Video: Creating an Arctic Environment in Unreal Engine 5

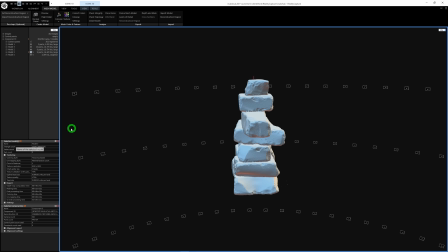(8:10)
I can easily generate a texture in RealityCapture as well from the photos taken. but because
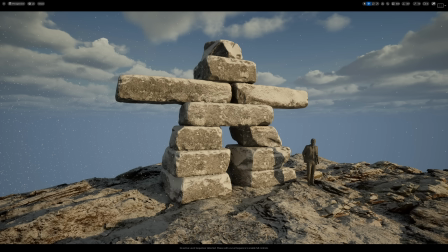(8:15)
I know I will be fully texturing this guy in Subson Painter and Unreal, I didn't really need the texture from Reality Capture. So next, jumping into Subson Painter, it was a simple process of giving the model a rocky,
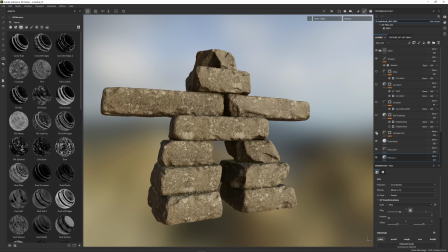(8:29)
stony feel and adding some smaller details to help Zelda scale a bit. Dirt, mud, grime, bird poop.
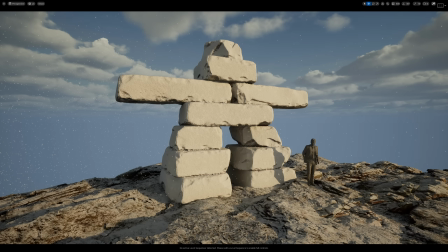(8:36)
That said, I also knew I would be adding some snow in Unreal procedurally through the use of a custom material,
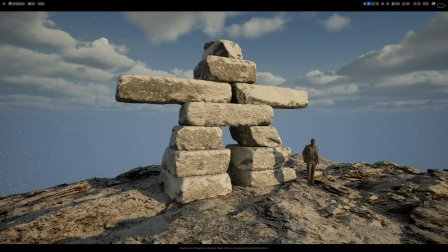(8:43)
so I didn't need to worry too much about making it look perfect. This process is all extremely forgiving, and you'll see why soon. Now, why would I go through all the trouble of 3D scanning an object that could be so easily modeled in Maya,
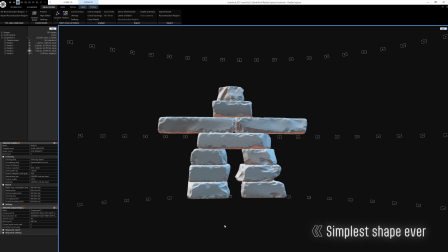(8:59)
Blender, ZBrush, or even with Megascans rocks? This is not a complicated shape. But that's not really the point here. I really just wanted to show you how I would go about scanning a glass object like this because I've been asked how it's done many times in the past. So that's the only reason I've done it this way. I thought it would be a fun example and more interesting than scanning a bowl.
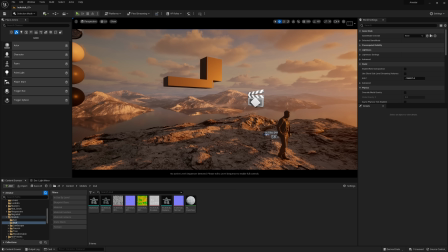(9:23)
With the texturing done, I exported the textures and the model into Unreal Engine 5, where I then replaced the cube blockout electric model with the real thing. When it comes to the final result of the scan here, I know that the scale of the detail feels very off. The size of the chipped and flaked glass edges were never intended to be photoreal,
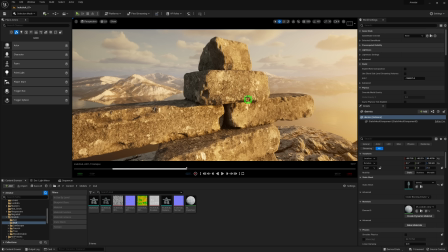(9:45)
nor intended to be blown up to a life-size one-to-one scale. The edges are too rounded, too smooth.
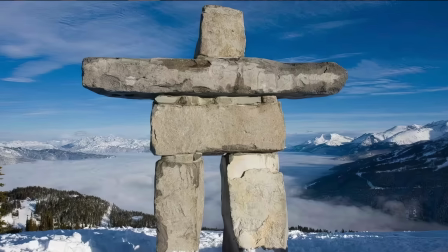(9:52)
Comparing to real, you know, you'll see it's something feels a little bit off. I know it's not ideal, but it was still a fun little project to put together. So yeah, I know.
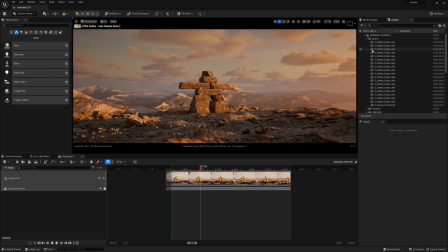(10:03)
From there, it's really a process of polishing everything up, adding more details, like foliage in the foreground, trees,
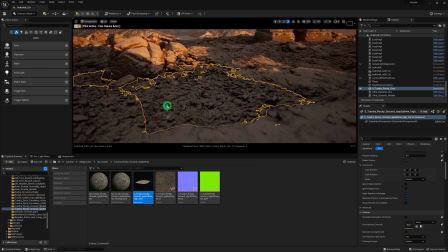(10:10)
adding small pebbles and stones and snow, finessing the camera movement a little bit,
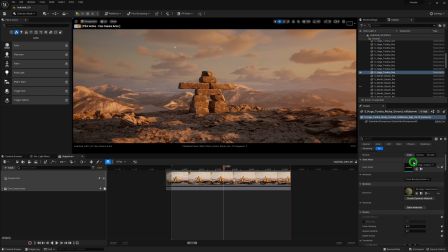(10:16)
adding some depth by having some out of focus foreground and midground elements. Reference helps here.
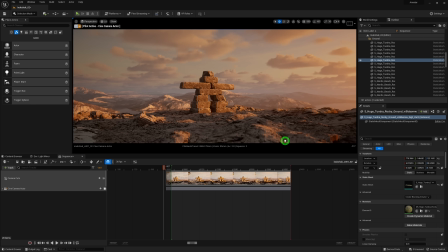(10:22)
And in general, it's better to err on the side of too much detail than not enough. Now, if you're wondering how the snow magically appeared here, Ultra Dynamic Sky has a nifty weather system and with it a material function
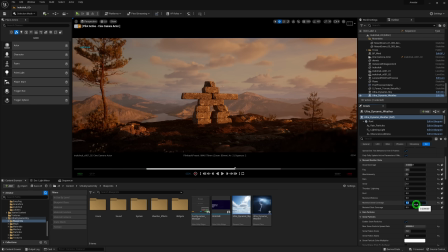(10:36)
that can help you art direct snow onto all of your materials.
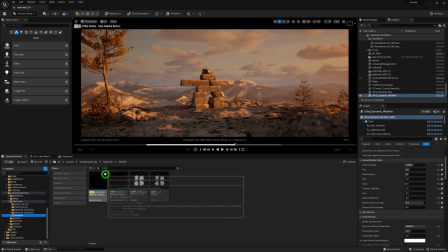(10:42)
All you need to do is drop this material function into the master material
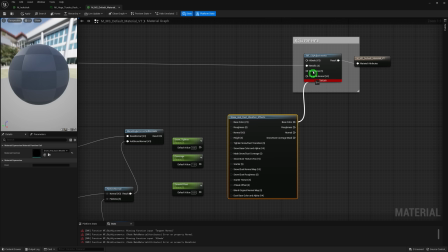(10:47)
of your mega scans or your own custom materials and add the parameters to control it.
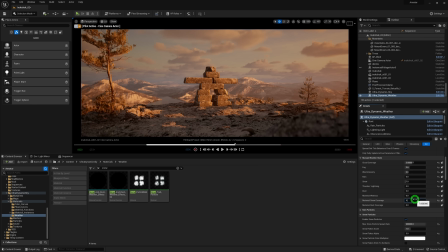(10:52)
From there, you'll see it's just a matter of tweaking some values to get the right amount of snow on a given model with the help of UltraDynamic Sky's weather blueprint.
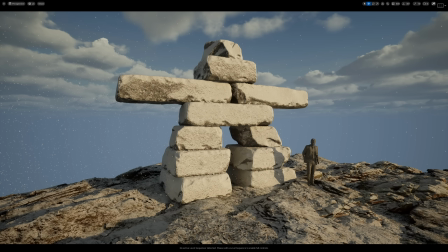(11:01)
I used this approach to get some snow on the Inuksuk model here, and that is why I didn't need to worry too much about the texturing phase.
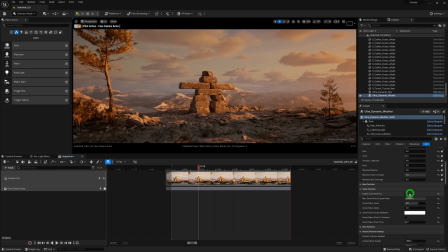(11:09)
Another cool thing about the weather system is the ability to add falling snow particles, which really completes the snowy effect that I was going for. But to really make the shot pop, I decided to add some trees in the distant background to add some extra detail to those mountains.
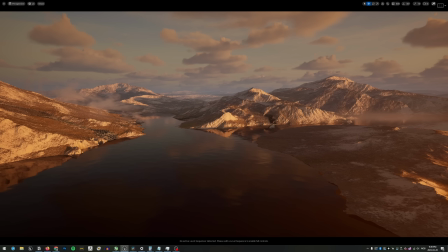(11:25)
Because without the trees, it feels a little bit bland and too smooth. And overall, something is missing.
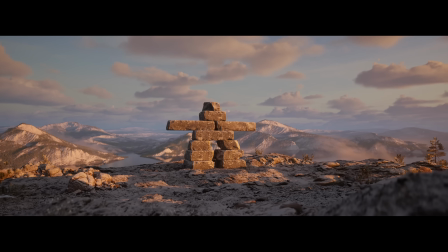(11:30)
Because even though the background is kind of out of focus, adding some small high frequency tree detail will make things feel a bit more grounded, more believable. And the easy way to do that is to use a model I spent a ton of time modeling, a cone, add it to the foliage tool and paint away.
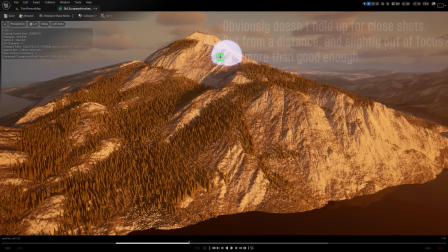(11:50)
It might take some tweaking to get scale right but it should work here's the thing you don't need to use an actual tree model or anything and
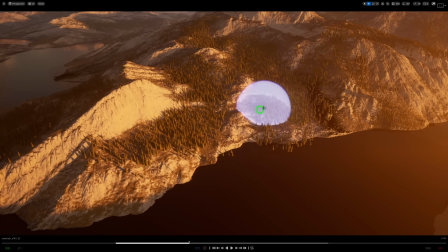(11:59)
scatter that everywhere it's going to be a huge performance hit and honestly it's just not going to read very well it's so far away so small
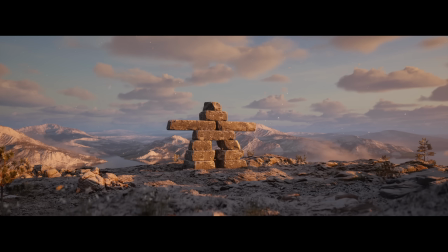(12:07)
and so out of focus as long as you the artist are able to convey
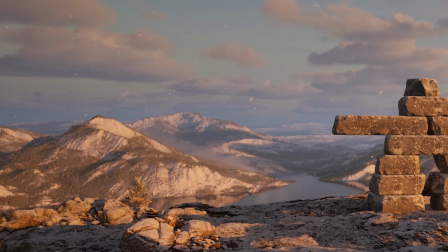(12:12)
the feeling of trees in the background you're good to go if it looks stupid and it works,
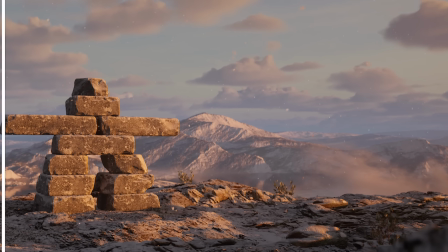(12:17)
it ain't stupid. Except in this case, it actually looks pretty good. So now in order to add a bit more depth here, I'm going to toss in a bit of a shameless plug and use EasyFog, which is a blueprint tool I made myself and is available on the Epic Marketplace.
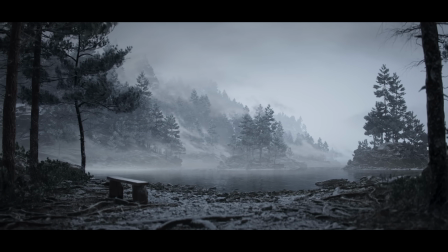(12:35)
EasyFog makes it easy to add localized clouds, fog, mist, whatever, and art direct these accordingly.
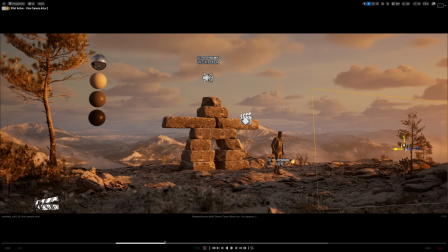(12:43)
You've got full control over the color and transparency, which helps it fade and blend into mountains automatically. All in all, it's an inexpensive tool that can add a lot of mood and depth to your environment.
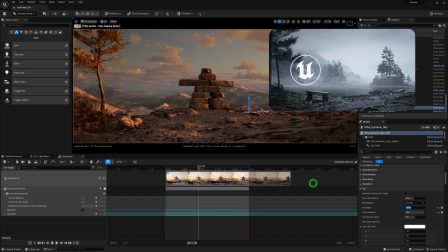(12:54)
I have a full tutorial on how to use it here, link below. When the environment is done, it's really easy to just change the lighting a bit.
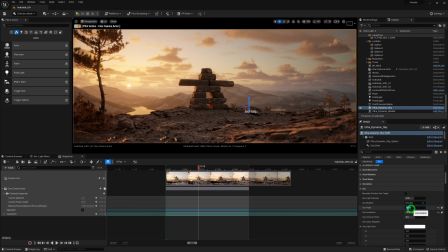(13:02)
Like I did here, I tried something else. Instead of making the scene front lit, I made it back lit.
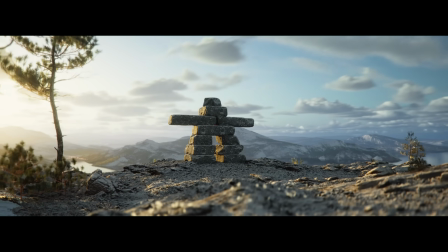(13:07)
And I think I actually ended up preferring the backlit shot. These things happen. it's okay to change things at the last minute like that.
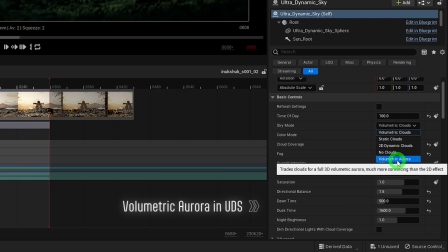(13:15)
I even made a nighttime version with Northern Lights, which is a feature built into UDS.
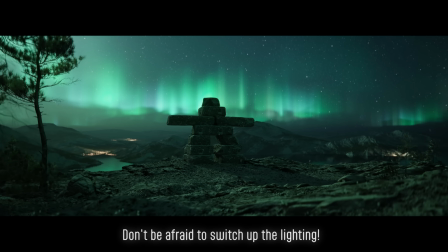(13:21)
Once an environment is made, lighting in general is the easy part if you know what the look you're going for is.
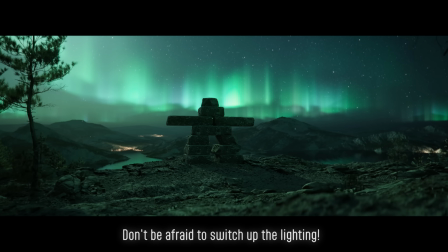(13:26)
There are no magical settings, it just takes a little bit of tweaking.
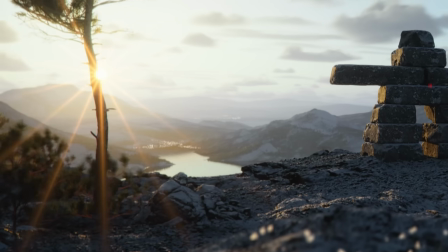(13:29)
Lastly, I wanted a kind of small town cityscape kind of thing to give it a more modern vibe in a way.
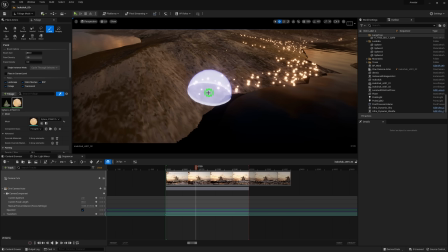(13:36)
So I used the foliage system again to scatter some round meshes of varying sizes and an emissive glow on them to simulate lights from a town or a city.
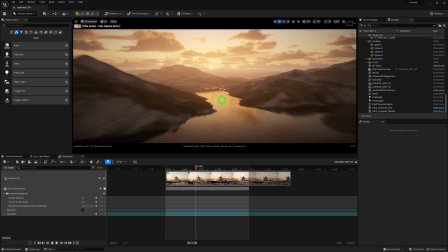(13:46)
This is totally personal taste, but adding these here gives the shot a kind of mood that gives me the warm and fuzzies.
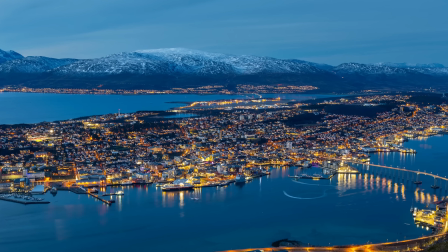(13:52)
Living in Norway, I see this kind of landscape all the time. And even though I'm not replicating a Norwegian landscape, I thought it would suit the mood I was going for.
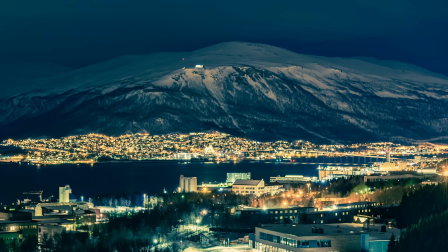(14:00)
I feel like it helped tell a story, makes the environment feel more believable. But anyway, it's personal preference. And again, if it works, it works. From there, all that's left to do is to render out the shot using the movie render cue. I use the same settings as always as discussed in depth in this video right here. Again, link below. Now I always do a bit of a color grading pass in DaVinci Resolve afterwards in order to really polish up the look of the renders or totally change the mood of the shot.
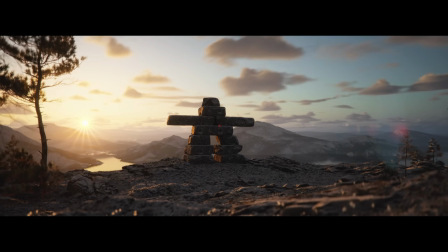(14:28)
The usual things I adjust are contrast, a bit of bloom, film grain, halation.
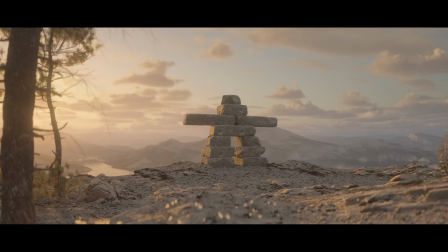(14:34)
Really, it's a process of crapifying the renders to make them feel less clinical and clean,
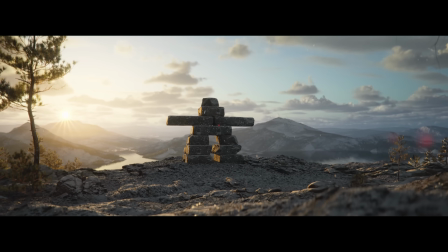(14:40)
less CG, and making things feel a tiny bit more filmic, for lack of a better word.
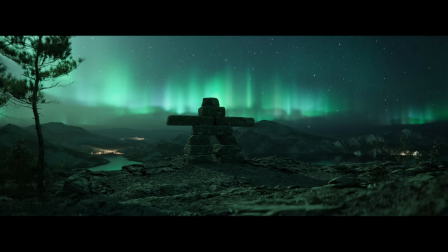(14:46)
This is all personal taste, and what you like might not appeal to everyone, and that's okay. I'm working on an updated tutorial for color grading on real renders in DaVinci Resolve, so be sure to subscribe so you don't miss that. I've got some cool tools in the way. Thank you so much for watching. Another big thank you to Capturing Reality for sponsoring this video. And as always, happy rendering.